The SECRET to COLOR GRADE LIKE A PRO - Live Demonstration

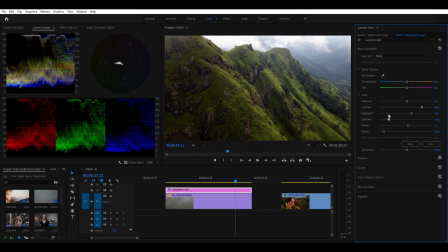We're still not crushing any blacks. We can bring our shadows down a little bit more, and we could even put our contrast up a little bit more.
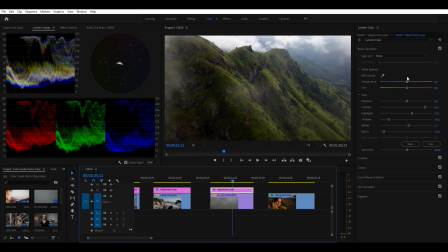The next thing that we're gonna do is we're gonna add a little bit of warmth. It was overcast. Often when it's overcast, it can give a very blue image, and your white balance can make it look very blue. Let's add in my LUT, Cine Skin, and that is looking so nice.
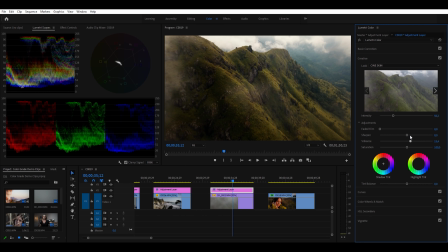Let's turn it down to something like 50. We can put our vibrance up, and we can put our saturation down.
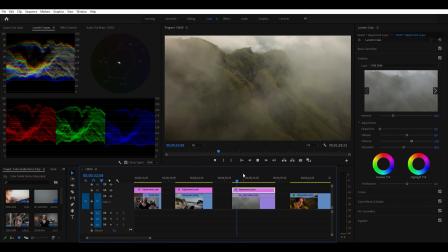You can see now that this clip, it looks amazing.
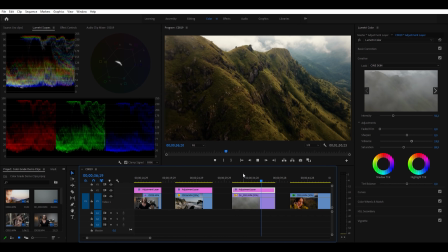It looks amazing. And you can see that without that color grade,
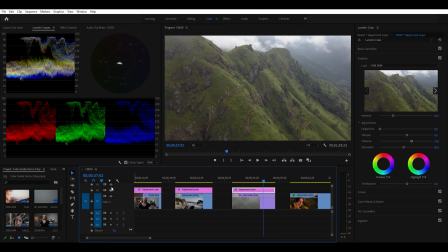it's actually really just looking flat, washed out, and nothing really to it. So
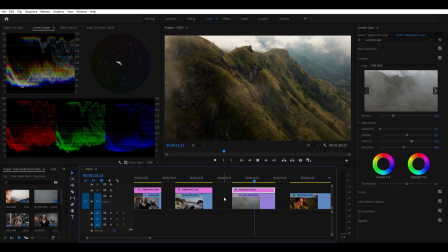that looks epic. Super happy with that.
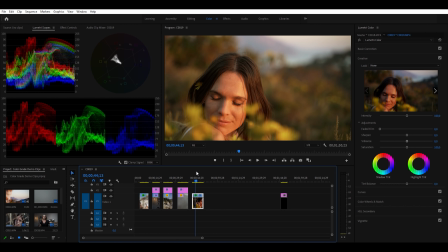Here is our last clip that we are gonna be doing before I show you guys that one more bonus trick that is gonna blow your minds, I guarantee it. But let's have a look at this one. This is an interesting one because as you can see, it is really, really warm.
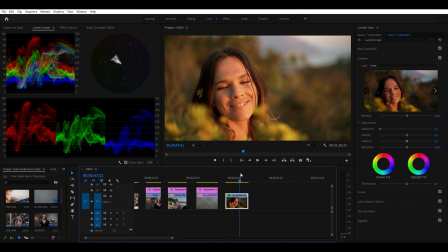The sun was very low in the sky just before sunset, and it's really lighting up Hannah's face very nicely, but it is also incredibly warm on Hannah's face.
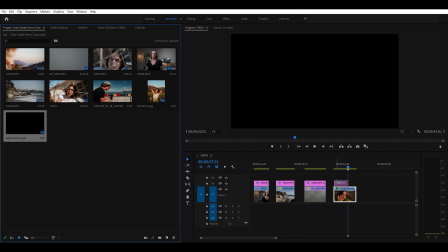So let's throw this pointless adjustment layer on
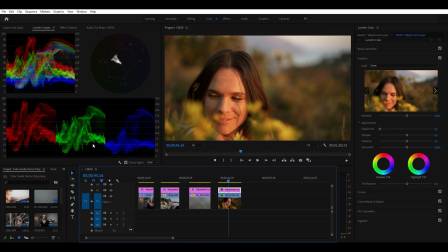and then head back to our color tab, and we'll head to our basic corrections. A little bit of contrast, not too much because it's a shot of a face and I don't want some really hard contrast on there. Might take our highlights down ever so slightly and our shadows down a little bit as well.
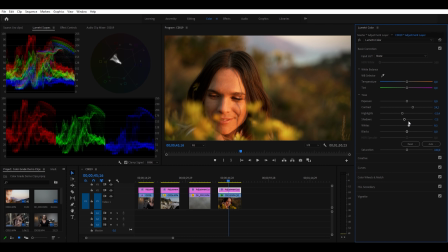Let's put these whites up a little bit. Don't need them anything too crazy. I might actually leave them at 0 and take our highlights down a little bit more. And then let's bring our blacks down to just as they touch the bottom. That's looking good. Don't want too much saturation.
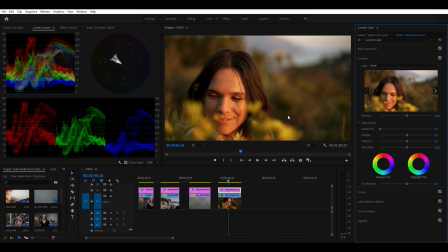It's quite saturated already just purely because of how golden this light is coming off of that low sunset. Let us add another LUT, and you guys really don't need to be using my LUTs only.
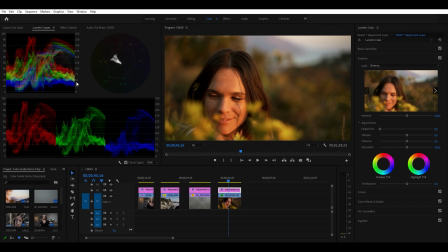Like I said, you can use anybody's LUTs, you can make your own LUTs. But for this one, let's try a different LUT. This one is looking quite nice. It's quite harsh. Let's turn it down quite a lot, and it's introducing some more contrast.
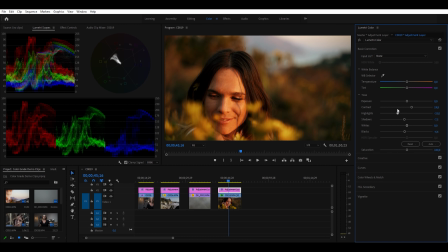So I'm gonna take this contrast down a little bit, and I'm going to take these highlights down ever so slightly. Something I want to do here is add a little bit more magenta into this. Because of how warm it is from that sun, it's really golden, and it's making Hannah look, in my opinion, almost a little bit too orange.
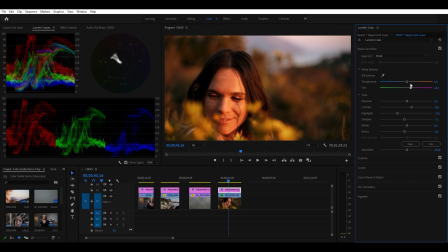So by adding this in, we can balance that out, and we can also lower this white balance just a little bit. We still want that nice warm color in there, but we can just lower it slightly. It's good to take a check every now and then, see what you're doing, how you're affecting your image. Your eyes start to adapt after a while, and you can't even really see what's going on.
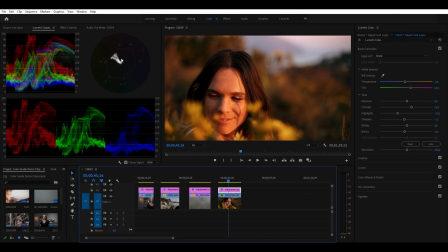This is an interesting one because you can see here how all of our colors are really leaning towards this orange warm tone because that's all we really have in this clip. Something we can do about that is we can actually head over to
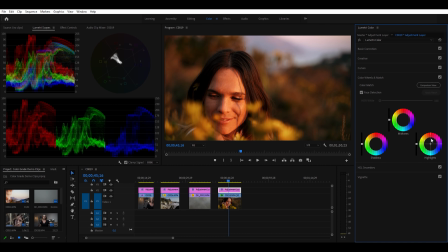our color wheels and we can introduce a little bit of blue to balance that out. I might want to put some into our shadows. And you can see how this is just evening it out from that almost too yellow image.
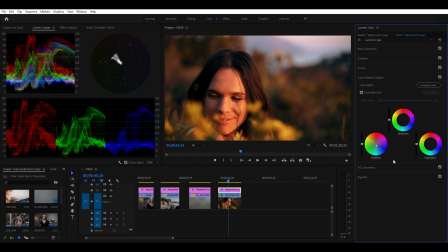We don't want it to be just orange and washed out. Something else that I would like to do is, even though we introduced that blue into our shadows, I'm still gonna lower how much tint is affecting our shadows.